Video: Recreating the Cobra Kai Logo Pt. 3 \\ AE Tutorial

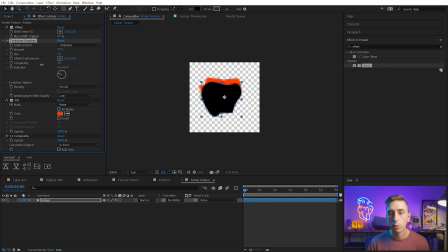490s
Again, this is only going to affect the ember, so it's gonna give that part of this layer a little bit of life and difference between the foreground, just black part of the ash. So let's go into the evolution by Alt or Option clicking on the stopwatch, and we'll add an expression. We'll just say time times 100, and that's just going to increase the value over time.
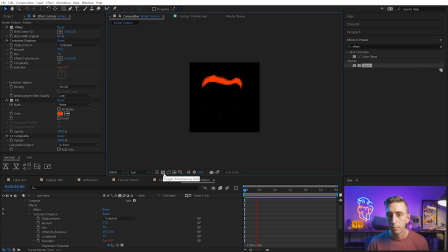509s
If I play this back, you can see that it's not moving all that fast, but it's just gonna give that part of the particle a little bit of life,
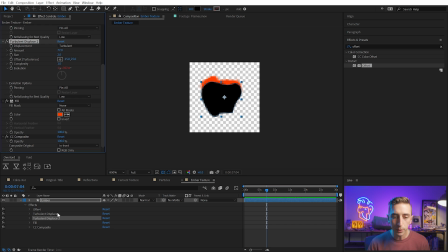516s
which I think is a good thing. The next thing we'll do is duplicate that turbulent displace and put it after CC composite, and this is going to add a second level of distortion over the entire thing after all of the effects have been applied.
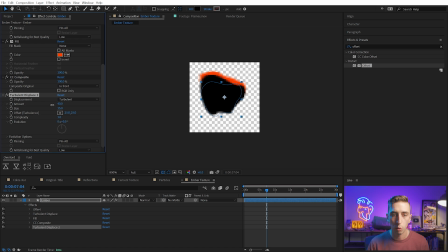530s
And maybe I'll make the size on this one a little bit bigger and the amount lower. And that way it's going to affect everything in much more of a blobby way. That amount is probably way too much. Let's dial that back. And my goal with this is just to give a little bit of distortion over time as this particle is floating through the air.
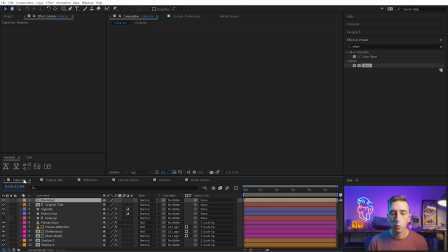547s
But another thing that the original particles do,
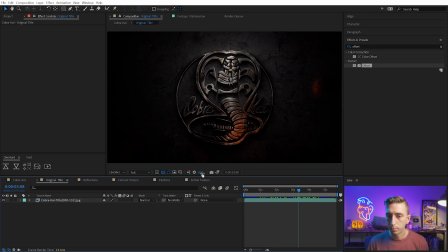550s
if I go into that original title and find a clear spot and maybe crank the exposure, you'll notice that they are flickering.
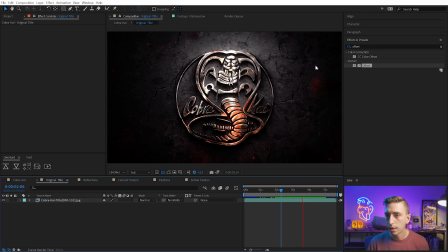557s
Just look at one of the particles and play this back in real time, and you see that that orange part is flickering on and off.
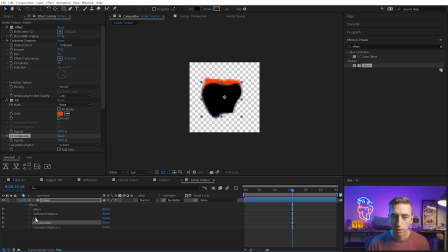564s
We can do this again with expressions very simply. I just need to change the way that I'm applying the orange color. So instead of a fill effect, I'm going to bring out a tint effect, because this is going to allow me to fade between the colored state and the uncolored state.
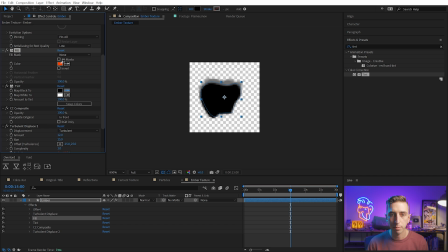579s
So I'm just gonna sample that orange color with the map black to, and then use the same color from map white to. Then I can delete that fill and turn the amount to tint up and down to create this flicker. I don't want to do that manually though. I'm going to do it with an expression. So I'll Alt or Option click on Amount to Tint, and I'll type in a wiggle expression.
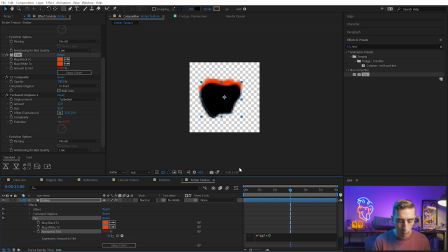598s
So wiggle, in between the parentheses, we need a frequency for the first value. So we want this to wiggle probably, let's say 2 times a second to start, and then add a comma and put in the amplitude. So how much is this wiggling per second? Let's say 100%, and we'll just see what happens.
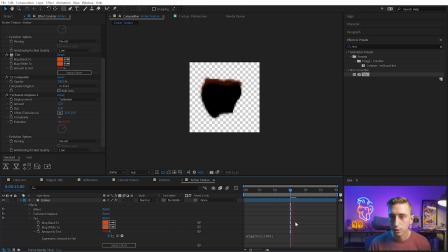614s
Finish that with a semicolon and press the space bar to see how much that flickers. Now this value is relative to whatever it was already set to. So I'm gonna change this from 100 down to 50 so we kind of have a midpoint that it can wiggle around.
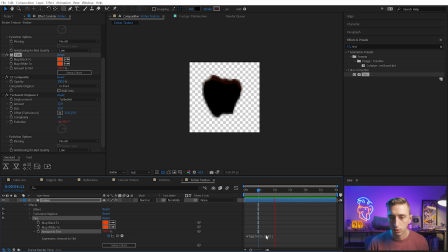628s
And that is flickering, but I think it could be going faster. So let's change this from 2 to 3 times per second. That's a little bit more flickery. I think that looks a little better. I might even change 100 to 150 just so it's more of an extreme change and we don't have quite as many of those in-between values.
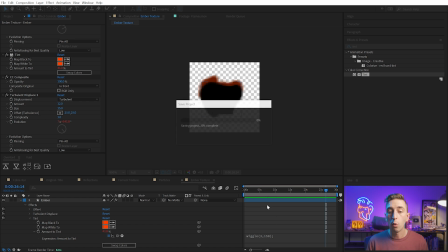647s
But now that we have this texture, we can apply it to our particles.
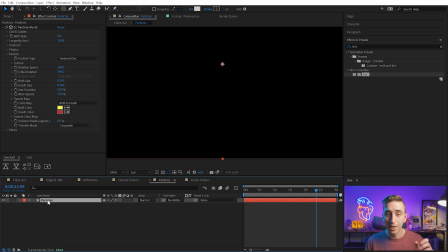651s
That was a lot of work to create that particle, but let's actually put it into CC Particle World now. I need to bring that pre-comp into this comp, so I'm going to grab Ember Texture and drag it in, and then let's clean this up again. I'll bring all of these pre-comps into my pre-comp folder, and then I can just actually shut off the visibility.
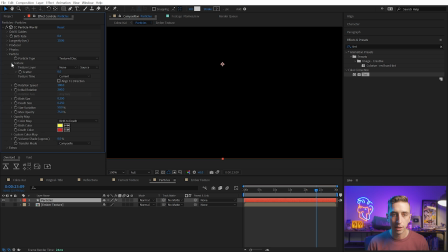667s
We just need to be able to reference it with CC Particle World. Underneath the texture drop down here, I'll choose the texture layer to be the Ember texture, and right away, we're gonna see that texture show up for all of the particles, and it's kind of hard to see.
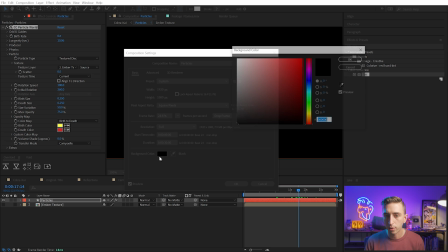681s
Let me just go into my composition settings, and I'll change the background color to be like a dark gray instead of black.
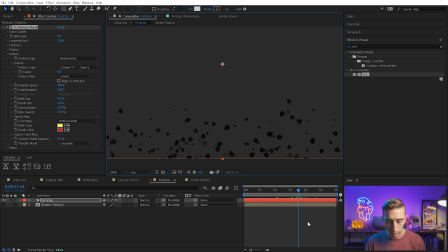687s
This isn't actually going to affect the render, it's just our preview for the comp. So what I'm noticing is that all of the particles are playing back at the exact same time, and that obviously doesn't look very good. We can change this by going to the texture time value and changing it from current to birth.
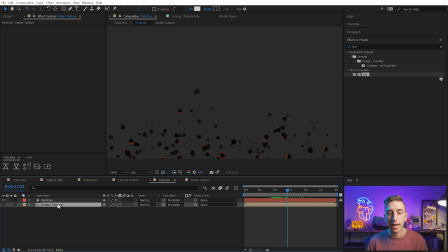705s
And now each particle is going to start the playback of that pre-comp when it was created. And I have more randomization. Well, wait. You know that moment when you're recording a super long in-depth tutorial and you just get in the zone, you say something that you're super confident is totally correct, but is actually completely false? That's what just happened here. That texture time property, I said to change it to birth, but it actually was supposed to be to from start. When you set it to birth, it's just gonna take the first frame of that pre-comp and it's gonna hold onto that frame for the rest of the animation.